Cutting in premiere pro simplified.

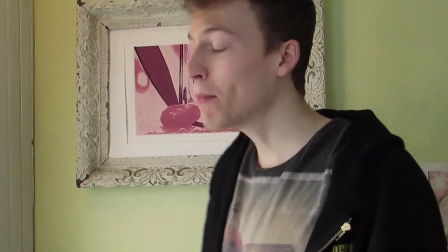0s
I believe the quality of a shot is more than its cinematography. More importantly, it's what you do with the shot and how it's incorporated into the final product.
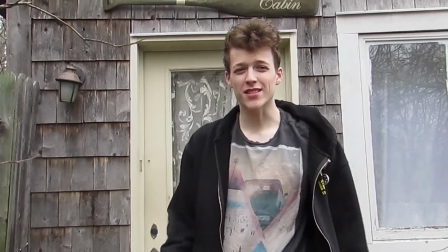9s
Clever cuts, time jumps, and smooth transitions can all be yours if you follow these key points.
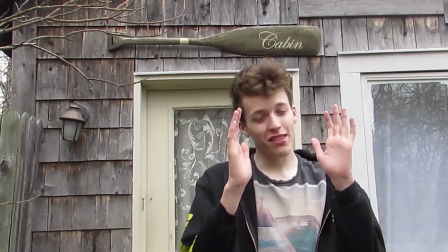15s
Always follow the momentum on screen, be it the way the camera is moving or the elements on screen are moving.
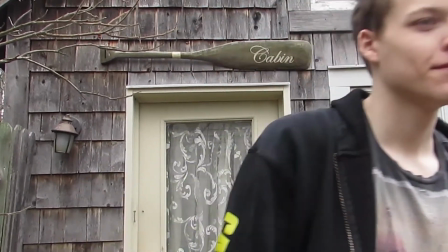21s
Making cuts is an art, not a guessing game. Most importantly, the shots need to have purpose.
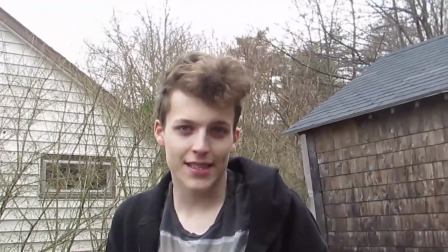27s
Be it if you follow the grain or go against it, a good shot is one that we don't have to think about.
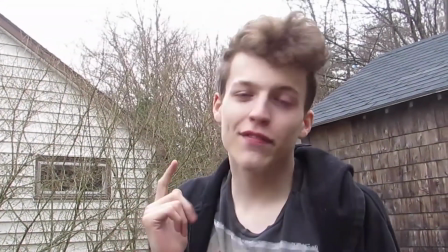32s
Follow the momentum, cut with the action, and follow this tutorial for how this very sequence was shot together.
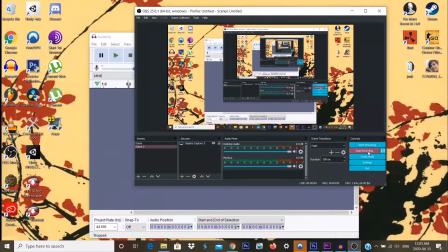38s
Hello. So I'm just going to talk over top of me editing the intro to this tutorial
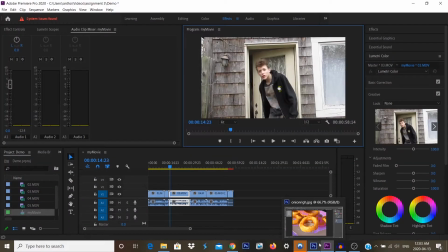48s
and give some points on basically what I was thinking when I made it and what goes into editing and cutting specifically.
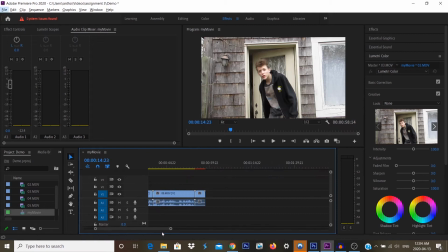60s
I didn't focus on audio at all, and that's why the audio in the intro is not great, but beyond that. So I've just went to 0 and started the video.
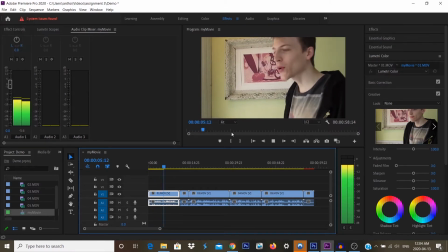73s
So I begin by making my first cut, I think, at the end of this, and I start working on the door.
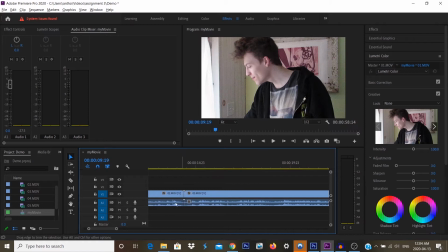81s
I'll go back later and fix the start and make it more appealing.
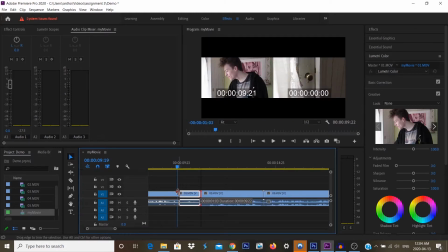89s
So I start after a blink because it doesn't look great really to start after somebody blinks.
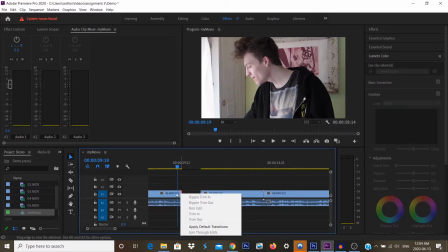97s
If their eyes are open and then they blink and then they blink again and start talking, it seems a little disconnected.
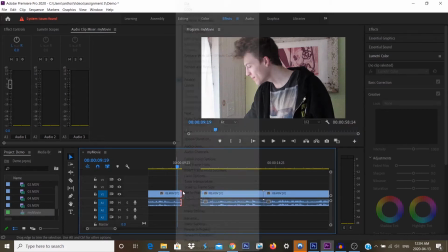102s
So skipping seconds like that is important, and that's hard to catch when you start a camera,
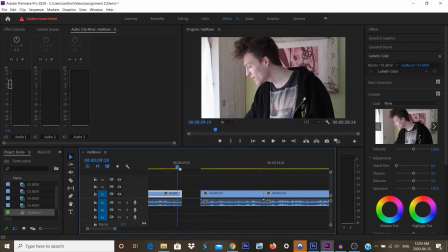108s
especially because when somebody starts a camera, then like you think about it.
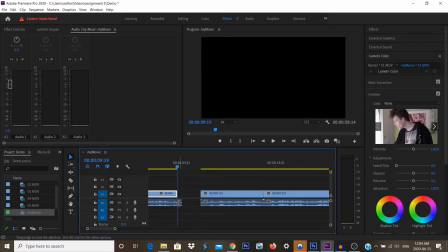113s
So
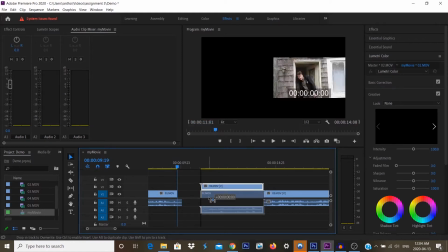119s
basically here I separated the audio,
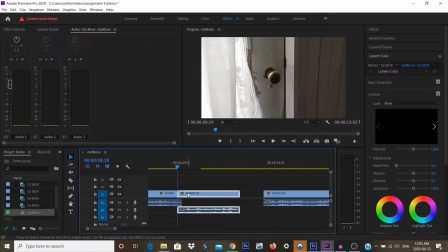122s
so the door clip and me walking out the door,
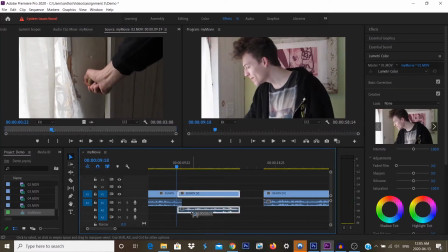128s
me grabbing the door, won't be different to the ears, even though the cut will be sudden.
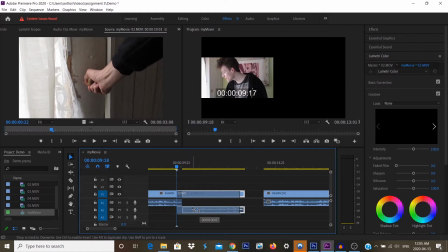136s
So that's just a different technique on how you can make things smoother when they need to go quick.
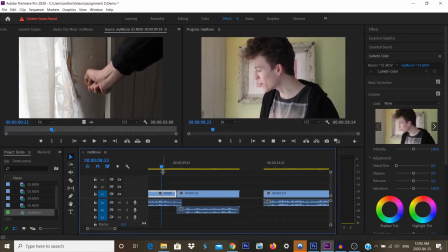141s
So whenever thing needs to happen fast,
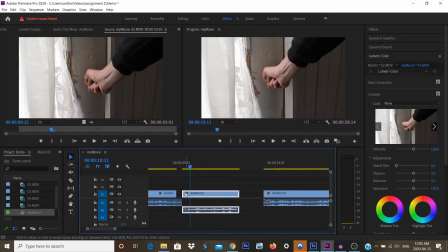145s
you can make the audio overlap, especially when the audio in one goes down and the audio in another starts and goes up. Then you can just put them together and it basically sounds no different. And put the cut right in the middle, and ta-da.
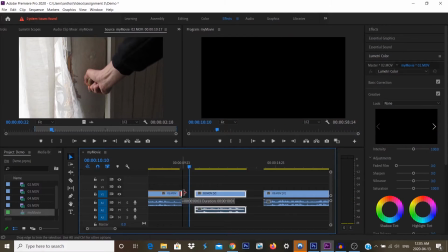160s
And I'm just doing a lot of reworking so that we catch it at the moment of momentum, so that the exact thing of
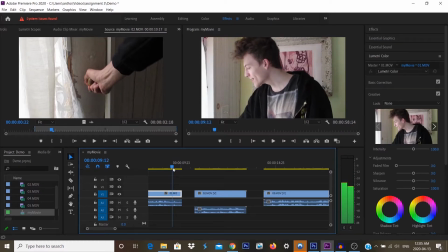170s
pressure changes. So I go forward, and then I want to find the exact moment where my hand is in the same place,
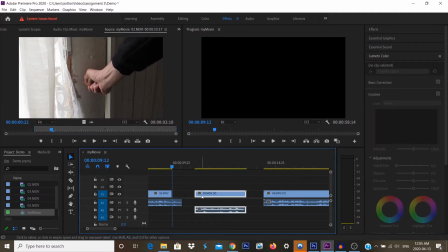177s
or one frame apart, pardon.
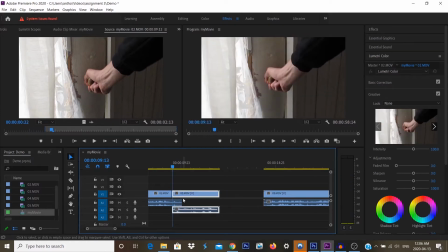187s
Yeah. I used to do a lot of editing when I would make a lot of shorts,
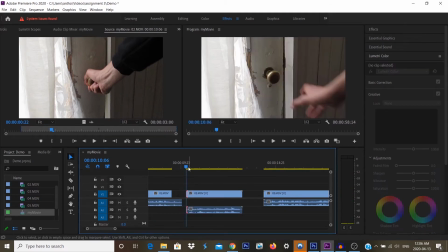193s
and making cuts is really important when you're doing
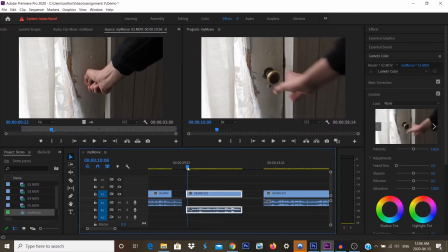200s
like anything with a lot of shots.
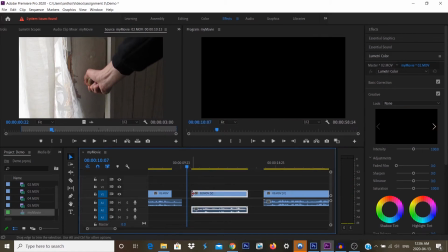203s
The cuts, if you have two or three, let's say,
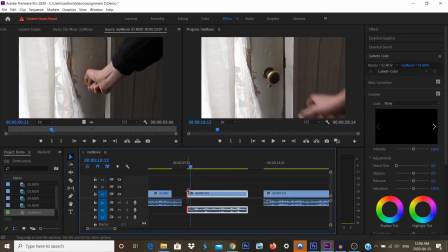209s
mistakes wherein you've cut way off,
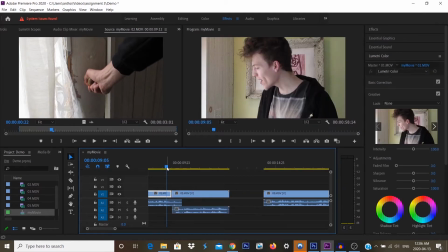214s
noticeably off, like sound and momentum off,
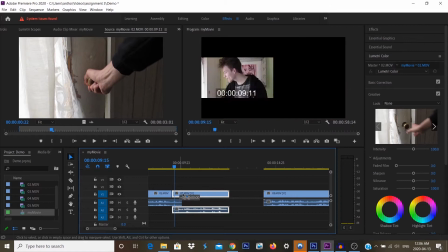220s
and it's noticeable, no matter how good the rest of it was, or how forgivable, is a better term, how forgivable the rest of it was, it doesn't really matter,
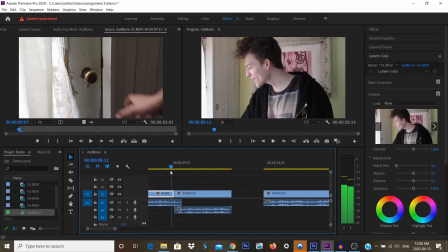229s
because those three errors really hurt. So every time it needs to be important, and if every single cut is unnoticeable and smooth,
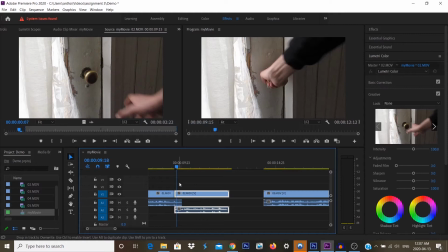242s
then it's like a flowing experience all the way to the end, and you're left running.
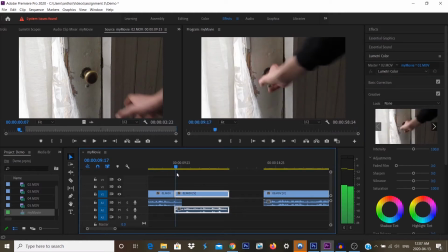248s
You're not left with an absence of momentum. Yeah.
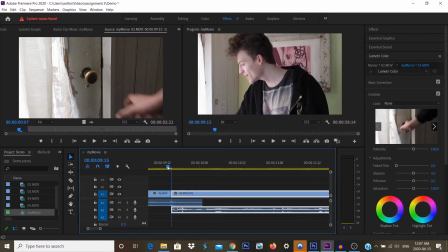260s
Like, as far as how to do this, I'm changing the speeds on certain things, or I will eventually.
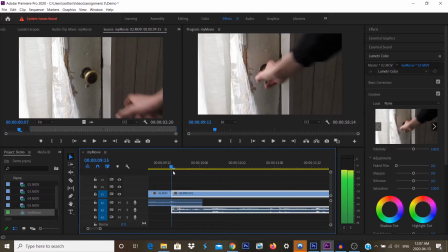269s
I have been, I believe, by changing the speed duration and going up about 30% or down 30%, just aligning it with the next shot, since different shots are normally, these ones were about 30 minutes apart,
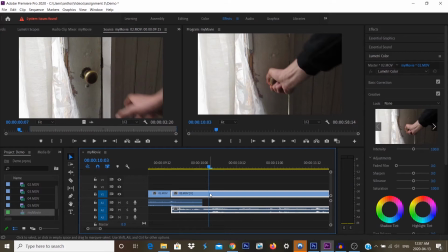286s
25 minutes apart. So since they were separate like that, clearly it was impossible to line up my exact motions. especially because you can't really look at it on a camera and know where you're going to start going and where you want to start it.
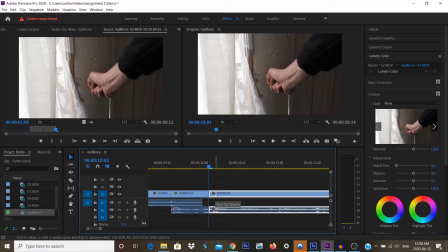302s
So changing the speed very slightly, just 20% up and down, can be a world of difference
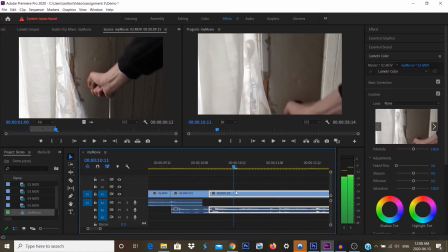309s
in making the momentum flow and make it really feel like you have this weird perspective. And that's the end of the first video. Second video I will now start.
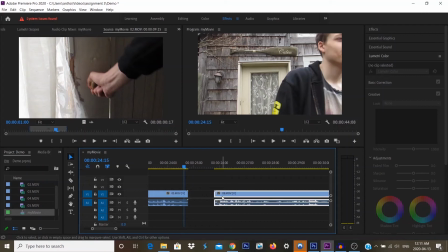323s
So I'm just pulling the thing now. Okay, I'm doing that so I can line up this audio.
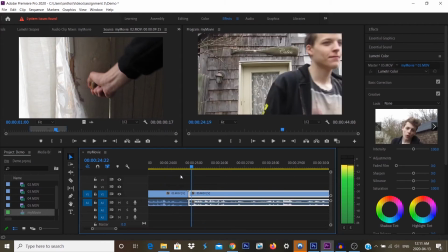330s
Yeah, like right here on this turn, I do a lot of work on this turn,
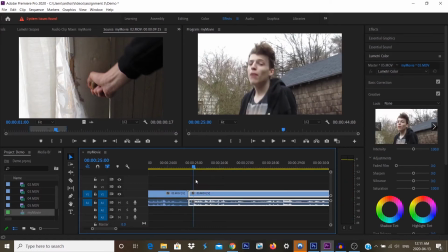335s
and I think it's important because the camera is right like here in front of me,
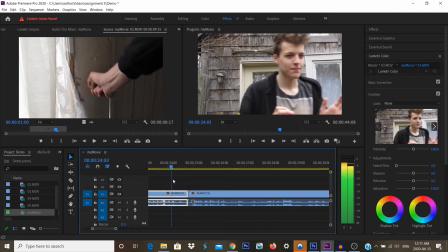340s
and the camera now is looking at where the camera was just before.
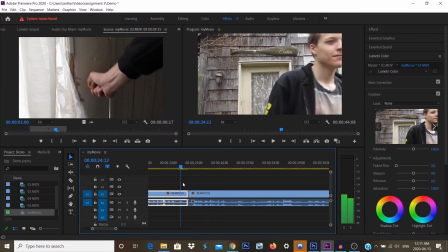345s
So that's, if this cut can work in a good way, the camera will be invisible, and the cameraman then will be implied to be invisible,
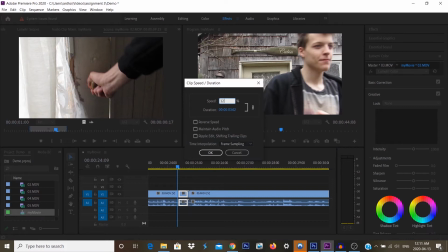356s
and we'll forget there's a camera, we'll forget there's even a perspective,
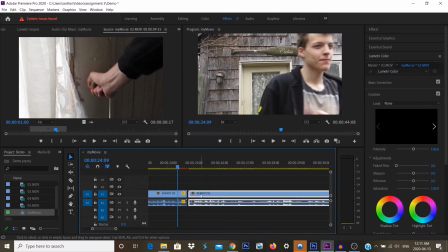361s
we'll forget our perspective and view the character's perspective.
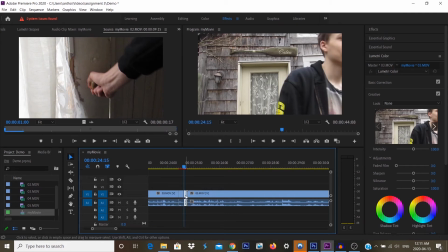365s
Well, not really playing a character, but we'll view the person's perspective, or at least the perspective they're trying to give us.
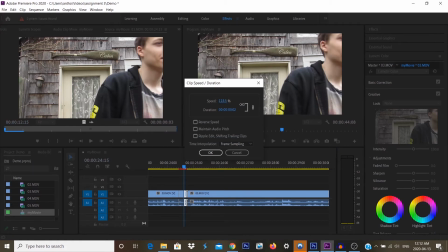374s
And that, the way cutting and changing the speed and going back and forth really,
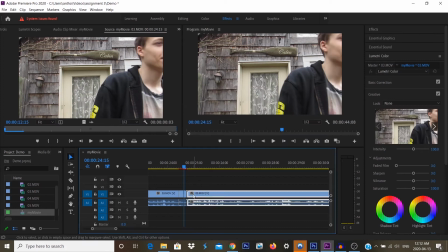383s
5 or 6 times just for a couple frames is really important,
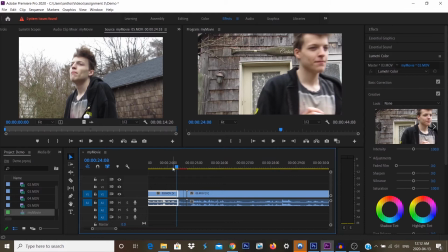387s
because if you can find the up and then change it right as the next frame goes down,
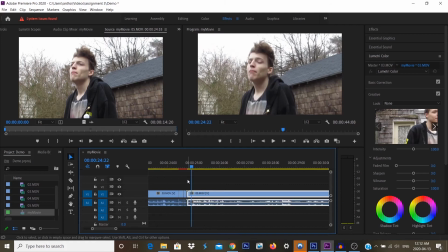392s
like, it simply flows in a very natural way.
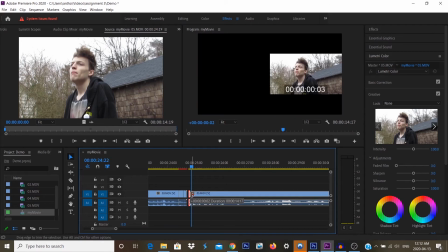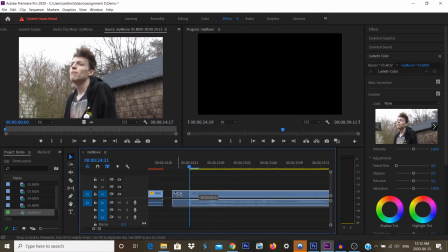403s
I'm not sure how long this takes for me to fix it. I wouldn't want to unsync my audio by changing it, but that was pretty good.
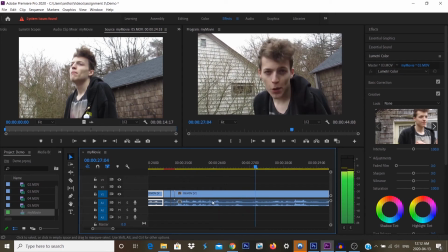412s
You can see, if you noticed, that where I just fell, the gravity, I went up and then I was pushed down by gravity as I stepped down in the next shot, and the cameraman's invisible right there.
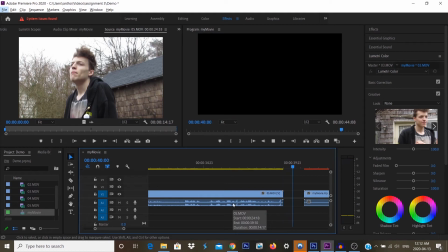426s
And then here we have the shot of
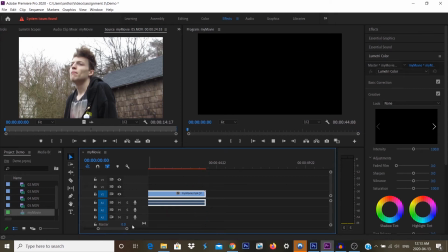431s
a skit that I've made in the past, which is not very good for if cut,
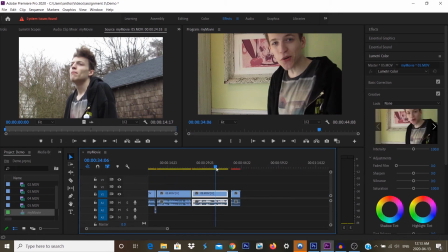438s
as I'm implied to be not the place that I was just implied to be.
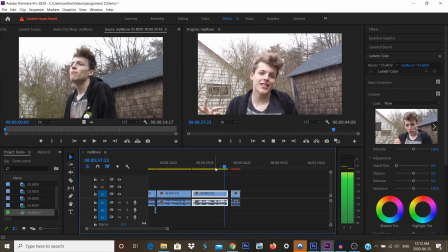443s
So that's a complete disconnect of momentum, which you can do,
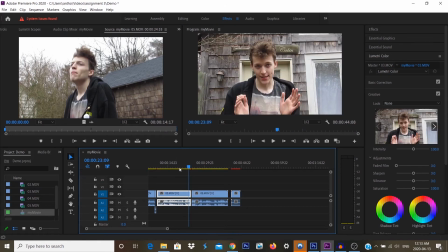447s
but not with the same character if you're trying to elicit linear time. If you're going from time from straight forward at the normal rate and you show a character in a place that they just weren't,
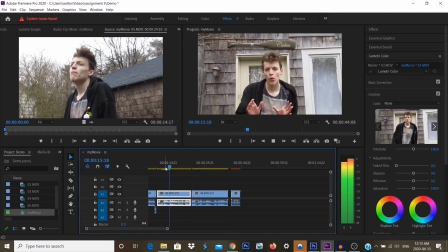461s
you're not only messing with time, you're messing with, where they were. So you're putting them in a place that they weren't. That's a continuity error with your characters, and they're supposed to be the thing that notice the continuity.
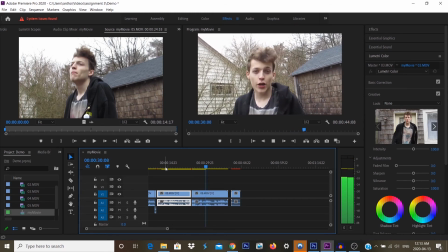475s
So if your character can't notice the continuity and act like it, then there's no way the audience will. That's very important.